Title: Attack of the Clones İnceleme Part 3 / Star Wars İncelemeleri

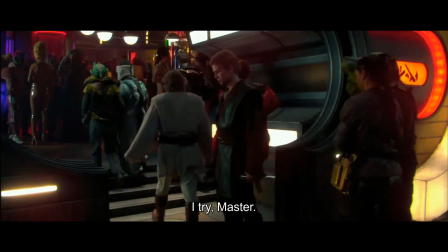[16:29]
Bütün bu ihtiyatı falan direkt aksiyon adına bir kenara atıp bir şeyler yapmak. Sonuçlara ulaşmak. Bu konuda gerçekten yetenekli. Sonuçta vücudunda Yoda'dan bile fazla midi Glorian var. Obi-Wan'ın bu tarz direkt aksiyon barındıran hamlelerinden çok daha iyi sonuçlar elde edebiliyor.
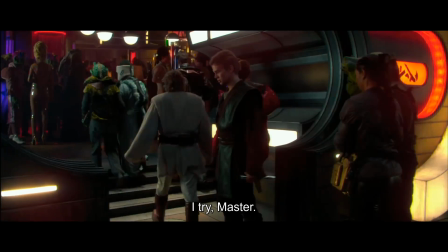[16:44]
Bunu görüyor yani. Ama onay gelmedikçe kendisini olduğundan daha da yüce görüyor.
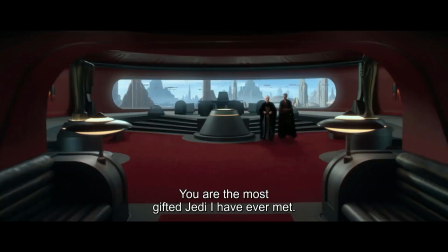[16:49]
Palpatine onun bu yönünü kullanacak. Onu onaylayan kişi olacak. Kendi zihninde Yoda'dan bile üstün hale gelen bu çocuğa bütün bunların doğru olduğunu, Konsey ve Obi-Wan'ınsa bunu çekemediğini söyleyecek.
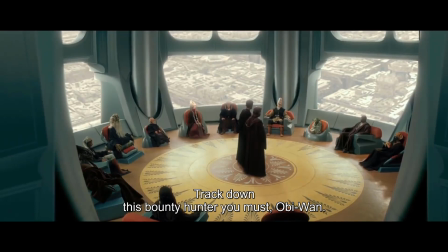[17:00]
Ve konuştuğumuz üzere belli bir seviyede haklı da. Onu onaylamama sebepleri gerçekten de ondaki yeteneğe, kehanetin işaret ettiği kişi oluşuna belli bir seviyede gücenmeleri. Eğer Anakin onlardan onay alabilseydi, Palpatine'in bu manipülasyonuna açık hale gelmezdi.
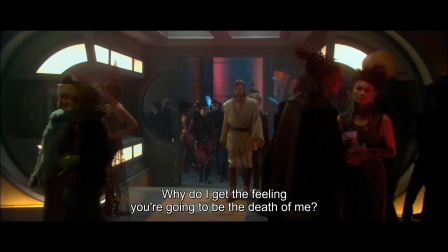[17:14]
Gece kulübüne girerlerken Obi-Wan bir gün benim sonum olacakmışsın gibi hissediyorum diyor. Ne kadar haklı olduğunun farkında değil.
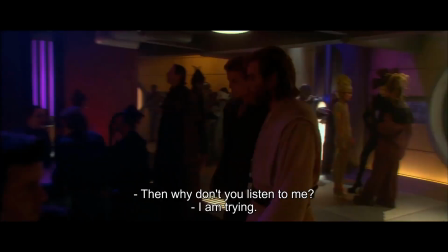[17:20]
Anakin ise Obi-Wan'ın babası gibi olduğunu söylüyor. Peki o zaman beni neden dinlemiyorsun diyen Obi-Wan hiç düşünmüyor ki belki kendisinin de hataları vardır.
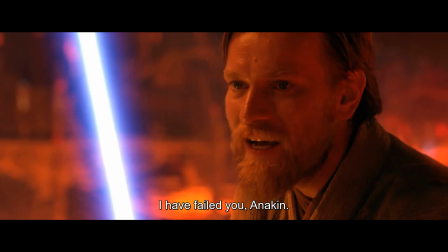[17:30]
Revenge of the Sith de I failed you Anakin diyerek kendi hatalarını da kabul etmiş olacak. Anakin'e o cezbedicilere nasıl karşı koyabileceğini öğretmedi. Sadece bunu yapmasını söyledi.
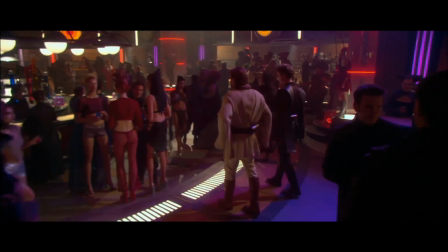[17:40]
Ama şimdi ve burada gece kulübüne giriyorlar. Büyük bir set ve her biri farklı kostüm ve makyajla 200'den fazla figüran var.
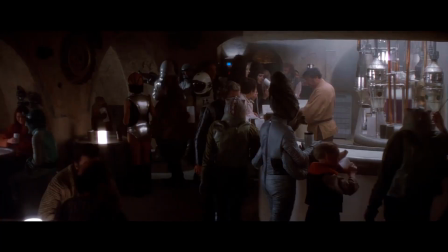[17:47]
Sanat departmanının tanımlayışına göre Mos Eisley'nin 20 katı. Tabi Mos Eisley Luke'un en büyük arzusu olan maceranın nasıl gözüktüğünü veriyordu. Tekinsiz bir yerde konumlanmış hırçın müşterileriyle Mos Eisley. Quentin Martell eğer Luke'la konuşsaydı ona söyleyeceği şeyi anlatıyordu.
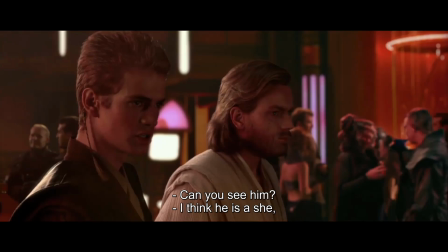[18:04]
Macera berbat kokar. Ama burası daha çok Anakin'in Padme'ye duyduğu arzunun vücut bulmuş hali gibi.
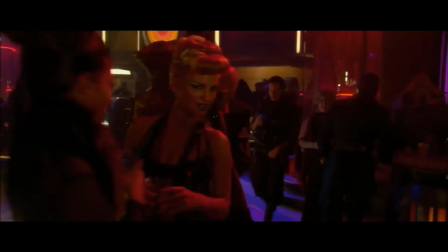[18:10]
Zaten bu yüzden daha kapıdan içeri adım atar atmaz herkes ona seksi bakışlar atıyor.
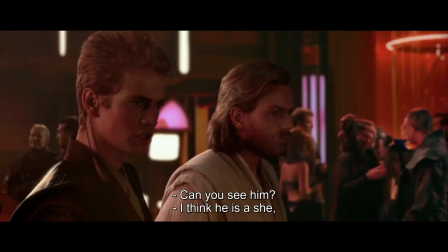[18:14]
Bu yüzden suikastçinin bir kadın olduğunu tam olarak burada söylüyor ve bu yüzden içeride açık seçik giyinen kişiler var.
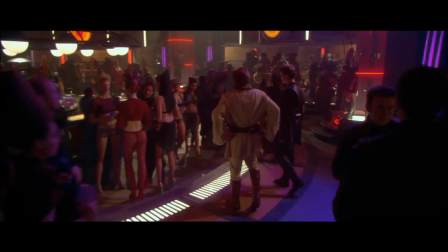[18:20]
O duygusuz mavi medeniyetin altında yatan şey tam olarak bu. Kırmızıyla mavinin birleşimi mor. Hayvansı dürtüler. Jedi'ların öğrencilerini uzaklaştırmaya çalıştığı şeyler. Ve buraya girdiğimizde elbette maskeler çıkıyor.
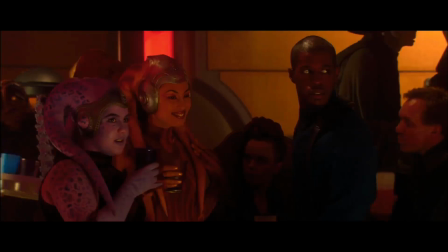[18:34]
Sahnede C-3PO ve Jar Jar'ın aktörleri var. Anthony Daniels ve Ahmed Best.
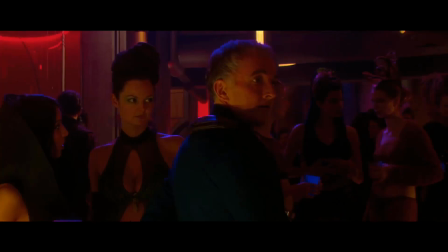[18:39]
Çekimler sırasında bazı figüranlar Anthony Daniels'ın nasıl olup da herkesi tanıdığına şaşırmışlar. Hala hazırda bilmiyorsan onların C-3PO ve Jar Jar olduğunu tahmin edemezsin. Ve bütün olay da o zaten. Onlar maskelerin ardındaki yüzler. Dijital versiyonları çok daha fazla tanınıyor.
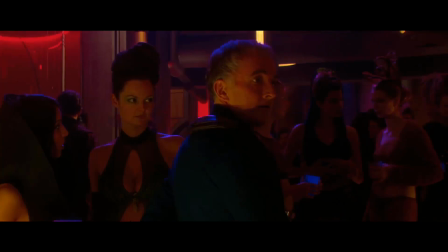[18:55]
Herkesin arasındalar ama saklanmışlar. Apaçık bir şekilde ortada saklanan gerçek.
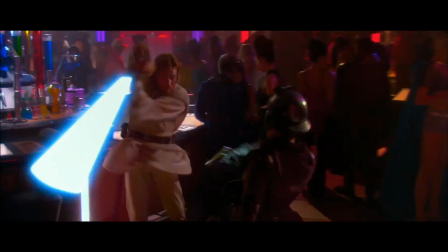[19:00]
Filmin olayı bu zaten. Ve Obi-Wan suikastçinin kolunu kestiğinde Lucas spesifik olarak Anthony Daniels ve Ahmed Best'i veriyor.
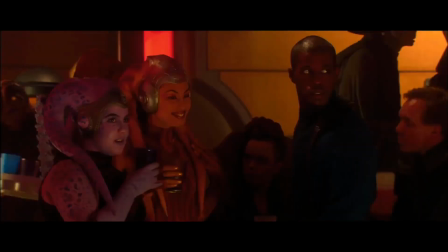[19:08]
Çünkü Obi-Wan bu kol kesme hareketiyle Jedi'ların o barışçıl kişişler maskesini düşürdü. O maskenin altında yatan şiddeti verdi. Ve Lucas da dijital iz düşümlerini bildiğimiz kişilerin gerçek halini vermiş oldu.
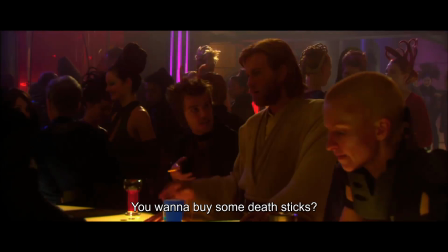[19:20]
Tabi bu sahnede en sevilen kısım herhalde Death Sticks satıcısıyla Obi-Wan arasındaki diyalogdur. Serideki bile isteğe yapılan ve içten bir şekilde gülmeme sebep olan nadir şakalardan.
Death Sticks ister misin?
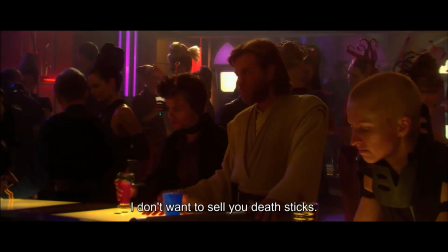[19:31] Bana Death Sticks satmak istemiyorsun. Sana Death Sticks satmak istemiyorum. Evine gidip hayatını gözden geçirmek istiyorsun.
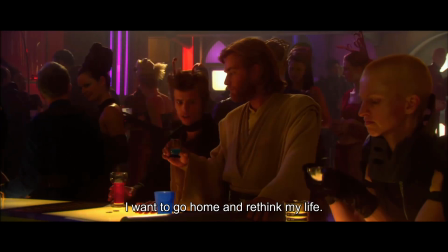[19:37] Evime gidip hayatımı gözden geçirmek istiyorum.
Evet güzel bir an, komik bir sahne. Ama işte Obi-Wan'ın düşünce şeklini ortaya koyuyor. Yani Obi-Wan şu an o adama gerçekten yardım ettiğini düşünüyor. Birini beynini yıkayarak hayatını gözden geçirmeye zorlamanın işleri yoluna koyacağına inanıyor.
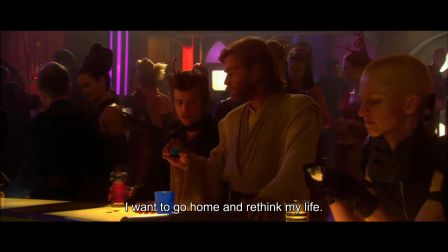[19:53]
Ve komple Jedi'lar böyle işte. Sith'leri temsil eden o duygulara aynen böyle yaklaşıyorlar. Ve işlemiyor. Zaten bu yüzden sahnenin her tarafı mor renklerle kaplı. Burası kırmızıyla mavinin bir araya geldiği yer. Para giden Obi-Wan kendisini yem olarak kullanıyor. Ve bu sayede zemi yakalıyorlar. Onun saldırganlığını ona karşı kullanmış oldu.
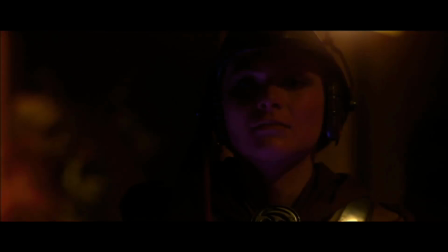[20:12]
Zem, Jedi'lar içeri girip dağıldıktan sonra aslında mekandan çıkıp gidebilirdi. Ama saldırmayı seçti ve Obi-Wan'ın tuzağına düştü.
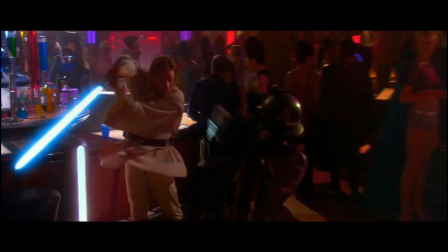[20:20]
Tabi Obi-Wan da onun kolunu kesti. Ve tam bu noktada maskeler düşmüş oldu. Anakin diğer herkese Jedi mevzuları.
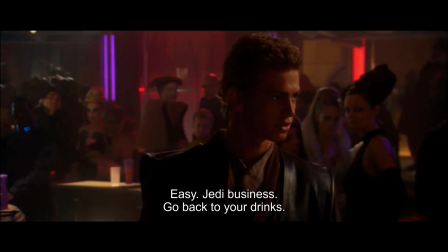[20:27]
İçkinize geri dönün dedi. Bu imparatorluktan birinin söyleyeceği bir şey gibi duruyor öyle değil mi? Bana mı öyle geliyor yoksa bir Stormtrooper gibi mi konuştu?
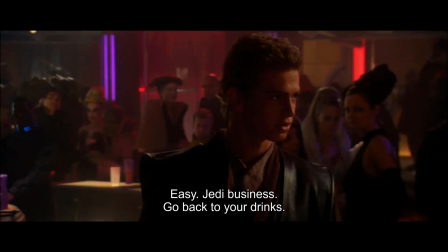[20:35]
Lucas, politik gerilimin ziynet ve troplarını kullanarak Jedi'ları ifşa ediyor. Onlar her gün karşılaştığımız makinaya hapsolmuş protagonistler değil. Onlar o makinenin kendisi. Bu sistemin bizzat uygulayıcıları. Barışın ve adaletin falan değil, Statuco'nun koruyucuları. Palpatine'in Galaktik Cumhuriyeti ele geçirmesine şaşmamak gerek.
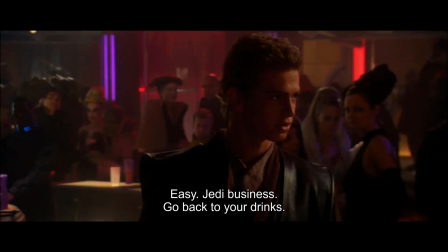[20:55]
Statuco zaten insanların şiddetten gözlerini çevirmesi üzerine dönüp kendi işlerine bakmaları üzerine kurulu. Jedi'lar zaten hali hazırda kendi yerlerini alacak olan Stormtrooper'lara çok benzer davranıyor.
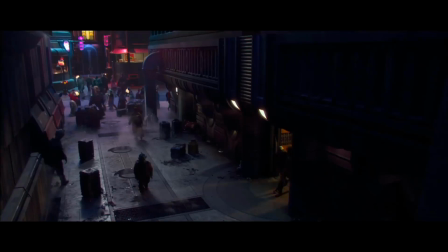[21:07]
Dışarı çıktığımızda klasik bir noir sokağına adım atıyoruz. Çöp dolu, kirli, kasvetli. Filmin geri kalanındaki atmosferden çok farklı. Sanki orijinal üçlemenin savaşla kirletilmiş halinden bir parça gibi. Ki bu çok güzel uyuyor çünkü Jedi'ların az önce konuştuğumuz tutumu bu geleceğin gelişine katkıda bulunuyor.
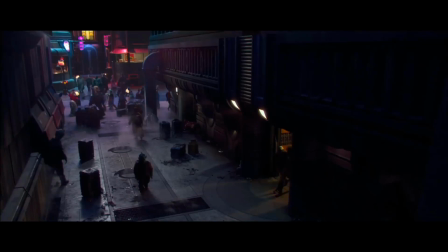[21:25]
Sahne bunun farkında olmadıklarını ama çoktan kaybettiklerini veriyor. Burada Anakin'in Zem'i korkutmaya çalışmasını seviyorum.
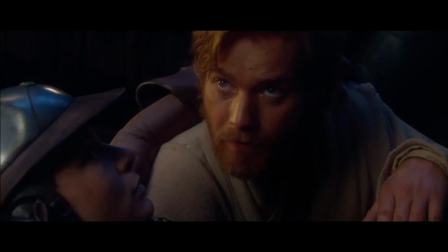[21:32]
Ona bağırıyor. Söyle hemen söyle. Bu sırada hem Obi-Wan hem de Zem ona garip bir bakış atıyor.
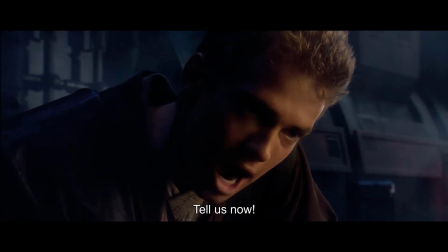[21:37]
Yani yapabileceğinin en iyisi bu mu gerçekten? Bu durum Anakin için fazla kişisel. Bu yüzden normal bir Jedi görevini yaparken yaklaştığı şekilde yaklaşamıyor.
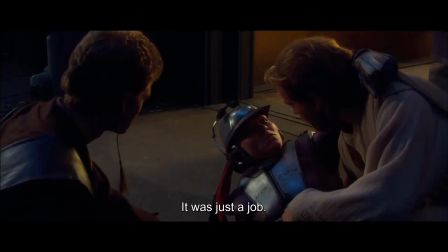[21:46]
Ama Zem için bu görevin kişisel bir tarafı yok. Sadece bir işti diyor. Bir süper villain falan değil yani. Sadece sistemin bir parçası. Bu cümleyle bütün bu kovalamacanın ardından sonunda onu yakalamamızla gelecek herhangi bir katarsisin önüne geçiliyor. Onun yaptıkları daha büyük bir problemin semptomundan başka bir şey değil.
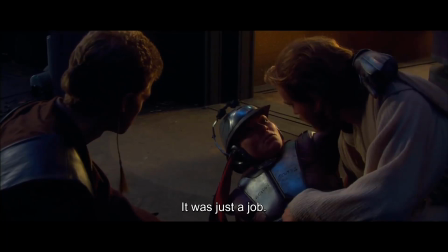[22:05]
Şiddetin, yaşamanın bir parçası olduğu, insanlığı bir kenara bırakan şiddetin her yere ve herkese nüfus etmesinin sonucu bu işte. Evet, sadece bir iş. Ve bu iş için sürekli bir şekilde insanlığını bir kenara bırakman gerekiyor.
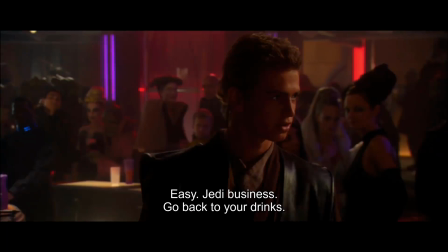[22:18]
Ve Jedi'lar da sürekli bununla yüzleşiyor. Sürekli insanlıklarını bir kenara bırakarak bu işe yaklaşmaları isteniyor.
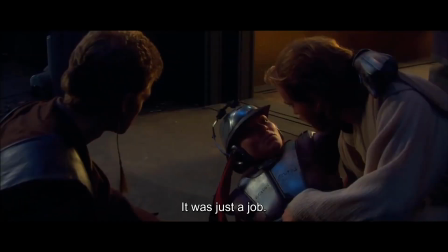[22:24]
Jedi mevzuları için neler yapmayı gözü alacakları sorgulanıyor. Ve burada eğer anlatılan şey geçmediyse diye bir de üstüne Zem'in öldürüldüğünü görüyoruz.
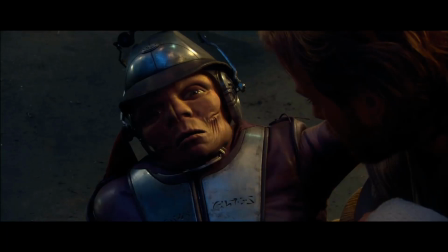[22:33]
Konuştuğumuz gibi aynı onun droidi indirmesi gibi patronu da onu indiriyor ki yakalanmasın. Güç kendi üstünü kapatır, izlerini kaybeder ve şiddet her zaman önünde sonunda içe döner. Anakin'in Padme'yi öldürmesi gibi. Ve Zem öldüğünde her şey hala gizemini koruyor.
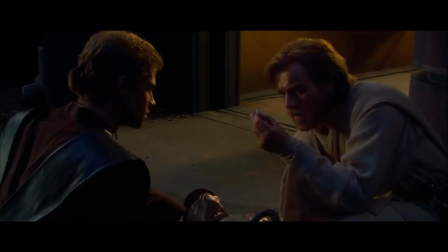[22:49]
Çünkü Attack of the Clones gizemlerle alakalı. O zehirli ok Obi-Wan'ın takip edeceği bir ipucu olacak. Ve Attack of the Clones iyice film noirlaşırken Obi-Wan bir noir dedektif rolüne bürünecek. Aslında yolda öğreneceği her şey burada bize küçük ölçekli bir şekilde verildi. Kırmızı ve mavinin ayrımı, insanlığı bir kenara bırakan sistemler ve şiddet.
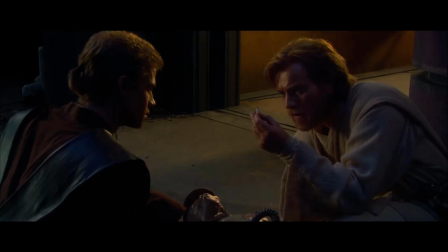[23:08]
Karakterlerimiz resmen şehrin en dibine kadar indi. Ama Jango buradan ayrıldığında direkt yukarı çıkıyor.
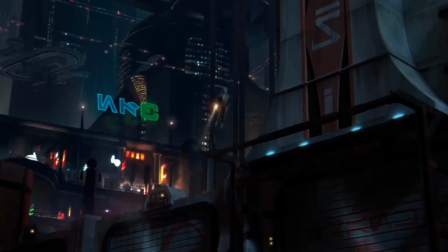[23:14]
Karakterlerin düştüğü o gökyüzüne doğru. Çünkü öğreneceğiz ki bu iş en tepeye kadar uzanıyor.
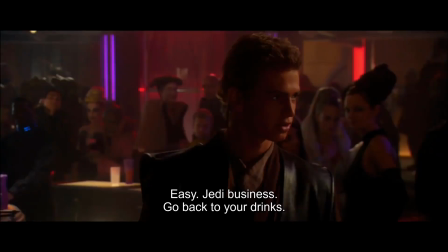[23:20]
Bunu da söylediğime göre bir bölümün daha sonuna geldik. Dinlediğiniz için teşekkür ediyorum. Kanala Lord ve Lady'ler seviyesinden katılarak önümüzdeki iki bölüme, Şövalye olarak katılarak da önümüzdeki bölüme erişebilirsiniz. Gelecek bölümlerde görüşmek üzere, hoşçakalın. Güç sizinle olsun.